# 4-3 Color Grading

Hi everyone. So today we're going to talk about color grading.
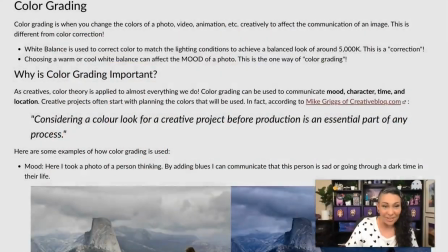[0:05]
Now, color grading is going to be different than color correcting.
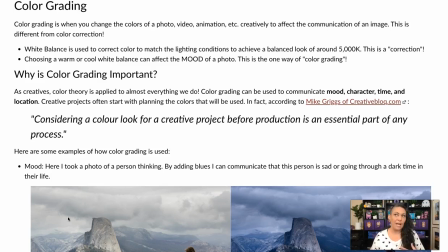[0:10]
Color grading is more about using color to communicate through whether it be an image, video, even animation uses color grading all of the time. All right, so like I said, this is different from color correction.
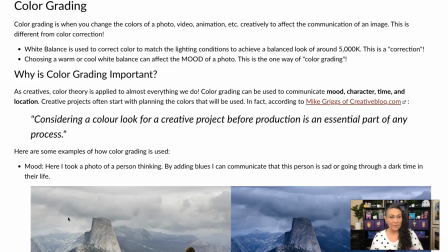[0:29]
Now, we talked about white balance before, and that's used to color correct to achieve that balanced look of about 5000 K. But color grading is more about changing the mood or the communication of the photo.
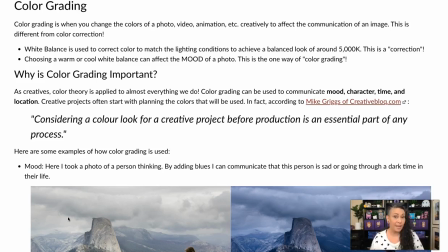[0:47]
Now you can use white balance to do that. So classic example is usually if something has a little bit more yellow to it, it feels more sunnier. Makes sense, right? But if you have something that has a little bit more blue to it,
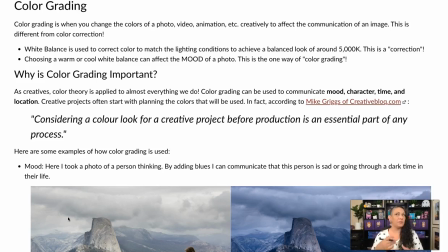[1:01]
it usually feels maybe a little bit more gloomy, especially if you darken the image down a little bit. So why is color grading important?
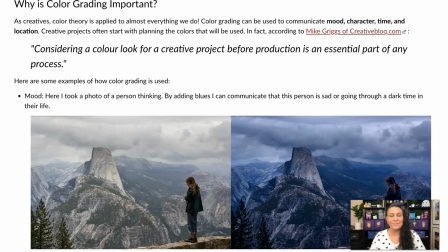[1:12]
As creatives, color theory is applied to pretty much everything we do. You're going to hear about color theory and psychology for a very long time through your whole career.
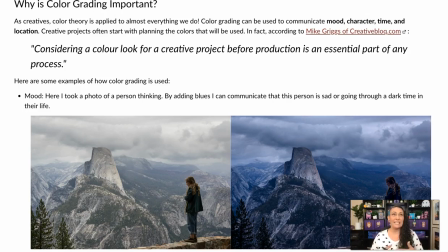[1:24]
And color grading can really be great for communicating things like mood, character, time, and location. Now you're probably wondering what the heck I mean by this. I'm going to show you some examples. But before we get to that, let's look at this quick quote.
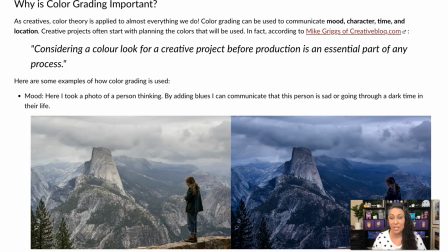[1:43]
Considering a color look for a creative project before production is an essential part of any process. And this is coming from Mike Griggs of creativeblock.com. I put the link if you want to read over his post on this, but he works in the industry,
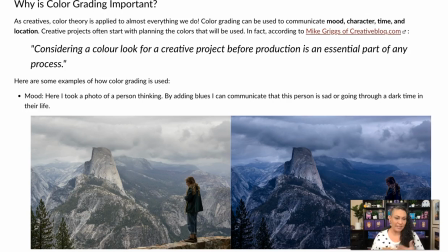[2:00]
and this is something that is always, part of the planning process. Mood boards are all about color, whether you're an animator or an interior designer. Those things matter. So let me show you some quick examples of how color grading can be used in these different ways.
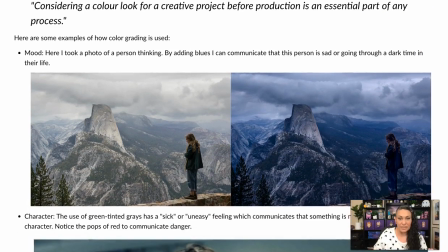[2:19]
So this first example is about mood. So I took this photo in Yosemite,
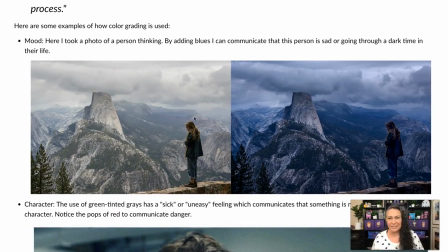[2:24]
and I think she was just like maybe looking down at some critters scampering around. But how she looks against, the mountains over here is very thoughtful and very contemplative, right?
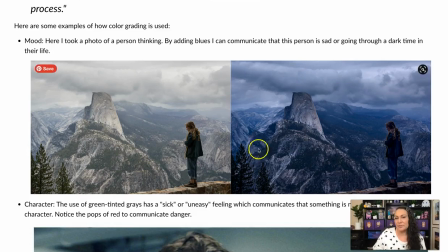[2:42]
But if I add blue and darken the whole thing down a bit, it gives this feeling of gloominess or sadness, or a dark time in their life. So very quickly and easily,
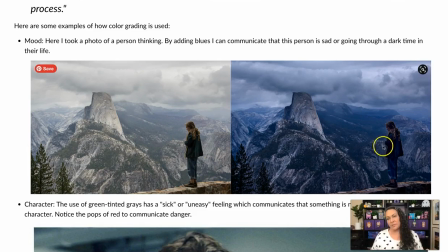[2:57]
I could take this kind of contemplative mood and turn it into more of a serious, sad type of mood.
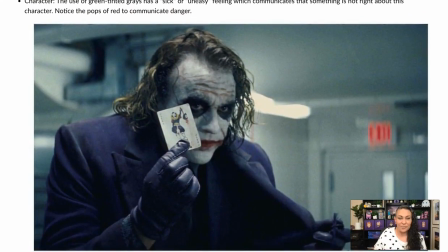[3:08]
Okay, for character, so I'm going to be, for these next couple examples,
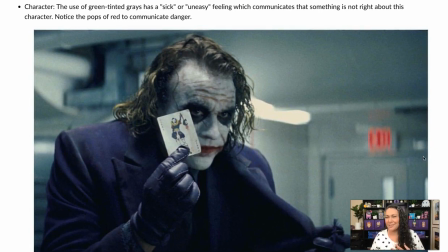[3:13]
I'm actually going to be using some stills and such from movies and shows. Once, after this lecture is done, next time you jump on, whatever streaming you like or whatever, and you start watching a show, pay attention to the color grading because it is used beautifully in so many different productions.
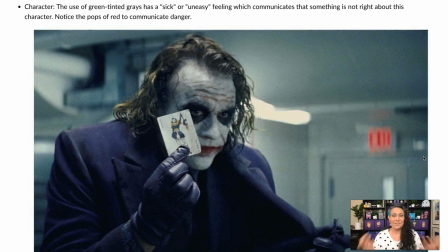[3:32]
All right, so character. So for example, here we have the Joker, and the use of green tinted grays generally has a kind of sick or uneasy feeling. This communicates that there's something just not quite right about this character.
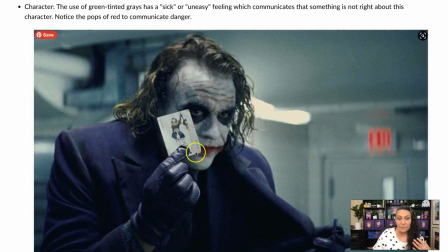[3:49]
And bonus, there's also these pops of red that also communicate danger. So they're using all these different colors to come together and really communicate. Now you might be like, wait, what are you talking about, grays and greens?